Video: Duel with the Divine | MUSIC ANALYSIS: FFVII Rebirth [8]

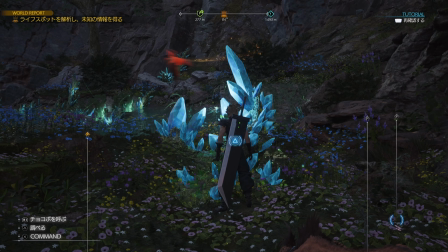While not as well known as the main theme, let the battles begin,
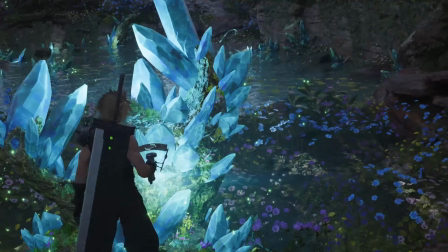Sephiroth's theme, the Lifestream leitmotif is still one of the most important ones in all of Final Fantasy 7.
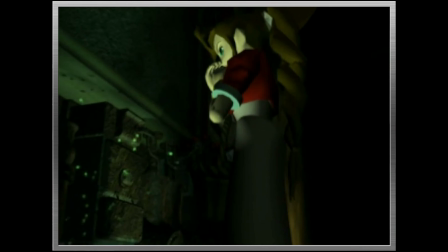It's the first thing you hear when you start the game.
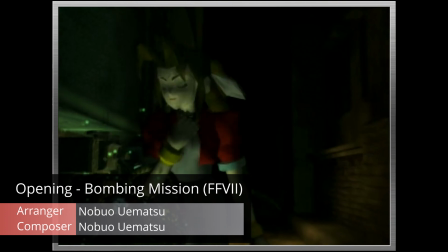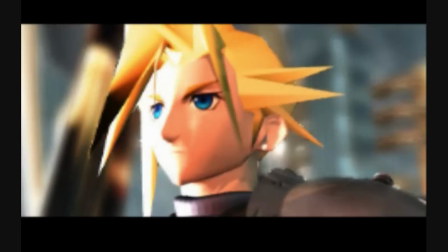It's the last thing you hear.
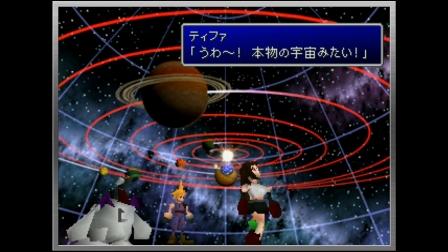And during the scene in Cosmo Canyon, where Bugenhagen explains to you the lifestream and the nature of life and death,
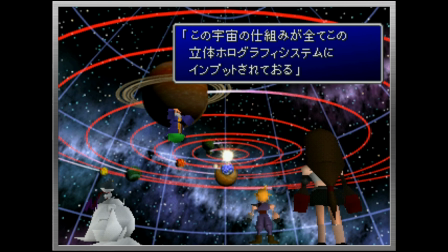arguably the nucleus or thesis of the entire Final Fantasy 7 experience, it plays the track Lifestream,
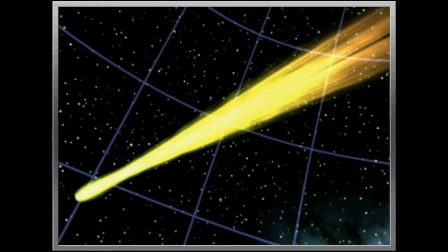one of my absolute favorite pieces from the original game.
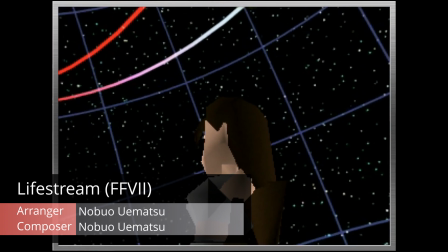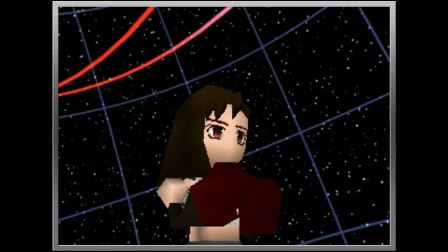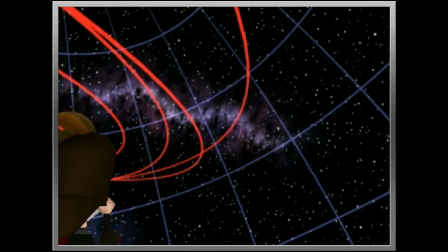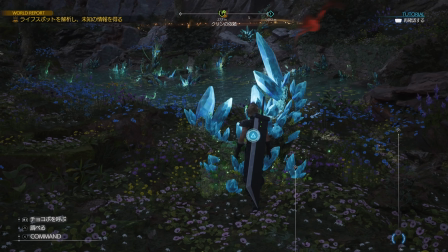Shotaroshima's arrangement of this piece is, as expected with his work, faithful and beautifully arranged, but this time I think a lot of the magic is lost.
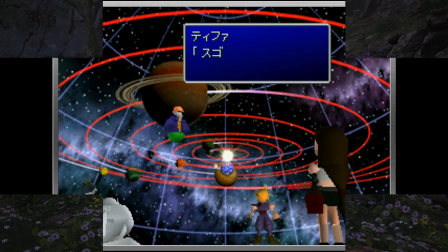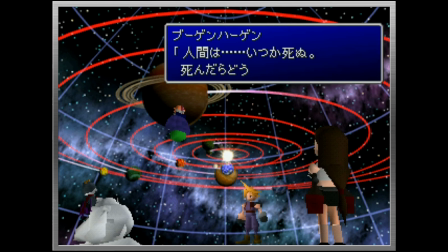The original's fake synthetic strings layers, fake glockenspiel for the melody, and lack of much dynamic range all concessions from the technology of the time work in its favor, giving the track a certain immediacy and honesty,
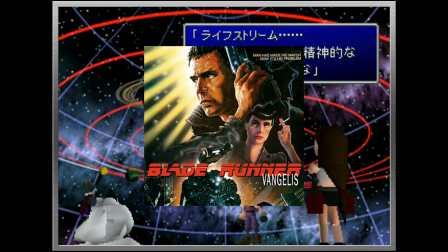with its synthesized sounds evoking the more spatial, ponderous tones of a Blade Runner-era Vangelis arrangement.
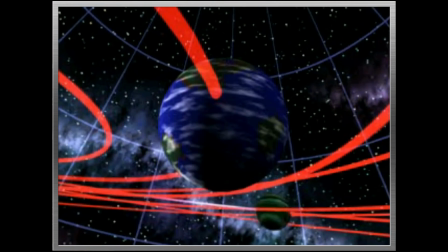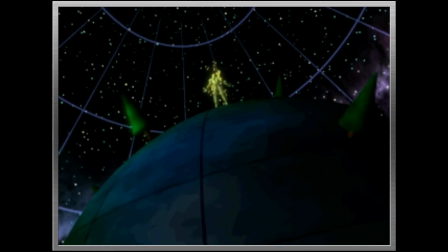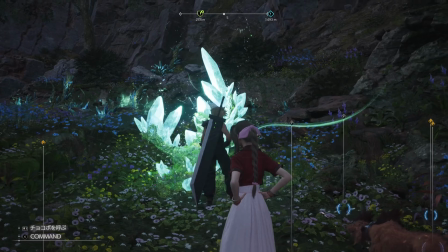In Shima's Rebirth arrangement, he's logically mapped the synthesized instruments to what they were actually trying to evoke.
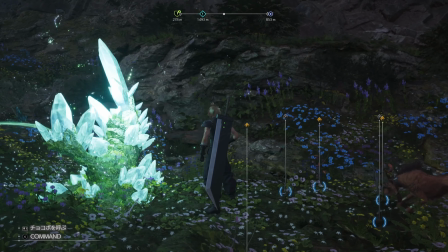The strings are actual strings now.
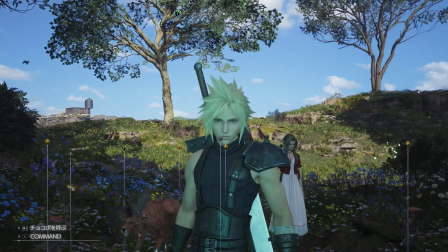The brightness and in-your-faceness of the fake glockenspiel is blended with a piano in the mix to make it less harsh.
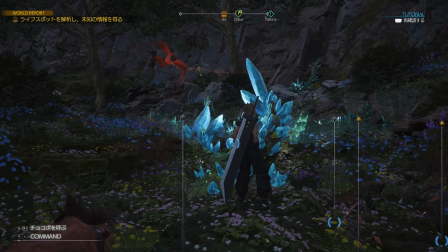And Shima even added new more complex, whispery synthpad layers in there as well, spaciously mixed not to overwhelm, but to add depth.
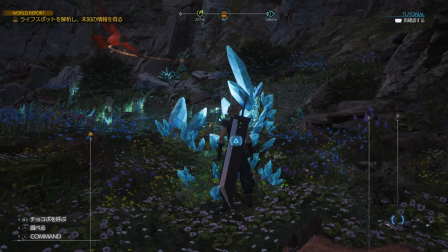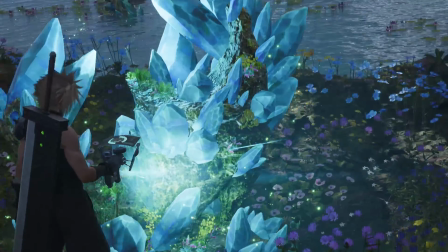There's so much more going on in this Rebirth version, and as a one-to-one translation, I think I understand the reasoning behind just about every decision.
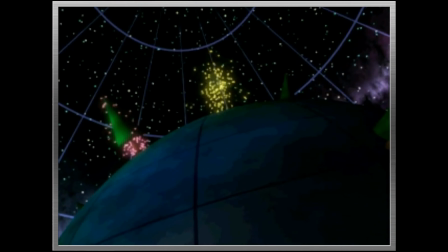Another example is the beautiful hand drum that briefly introduces every verse.
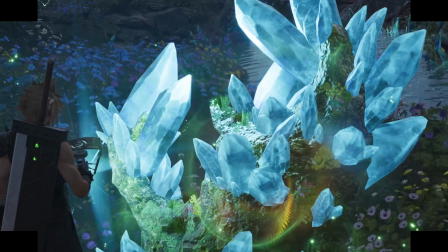This is the soul of the piece, but in Rebirth, it's been replaced with a single, wider, softer bass drum hit.
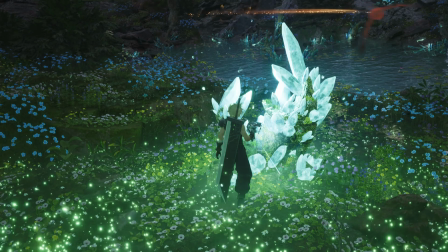Which, again, makes sense since the hand drum was likely just there to evoke Cosmo Canyon, where we are not at the present moment.
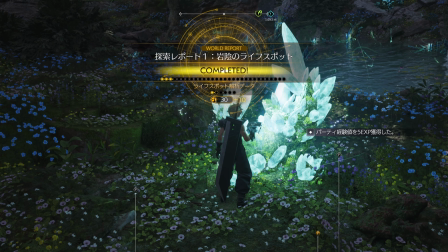So the changes are logical and arguably for the better, but to me it just doesn't sing like the original. But that's okay, right? This isn't supposed to be the Lifestream track from Cosmo Canyon. This is a new context, the soundtrack to a recurring open-world mechanic.
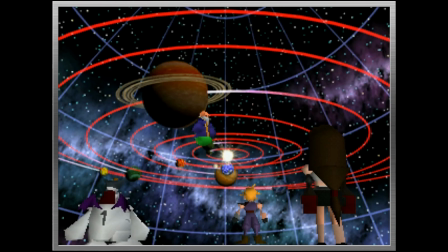I shouldn't be so quick to compare this scene to a simple minigame you're going to repeat ad nauseam.
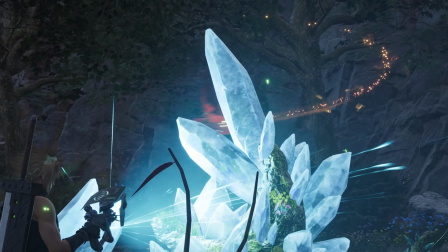It's an unfair comparison, so I'm giving Shima the benefit of the doubt for now.
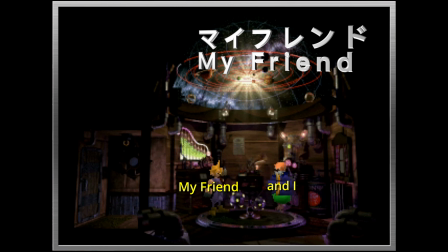A few months before Rebirth came out, my friend and I together made a bingo with our hopes, fears, and expectations for the upcoming game.
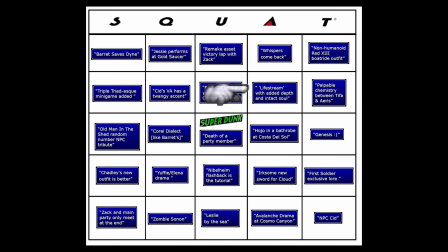One of my contributions was that the Lifestream, the track, the specific track, Lifestream, would be arranged with added depth and soul intact.
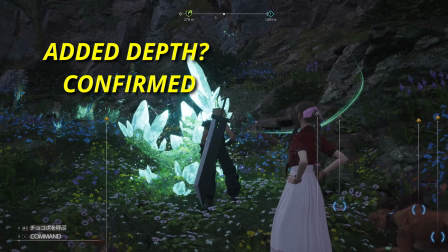This fonts of knowledge arrangement here certainly has added depth and complexity, but I would argue its soul is not intact.
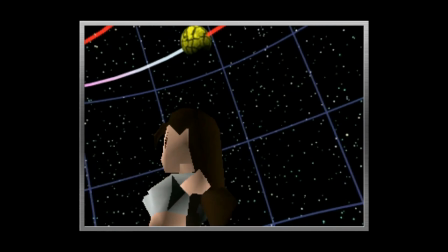I'll be very, very curious to revisit this conundrum when we reach Cosmo Canyon and we get the proper version of Lifestream in episode,
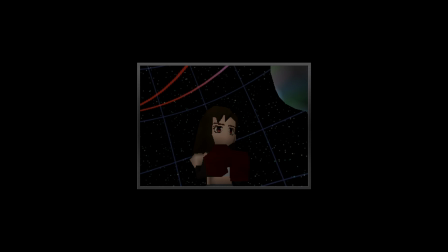let's say, episode 35. 35. That sounds about right.
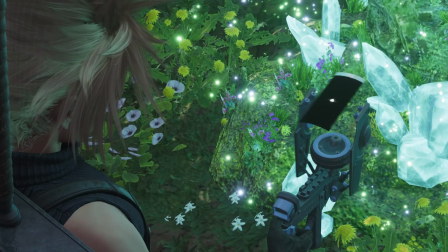Okay, moving on.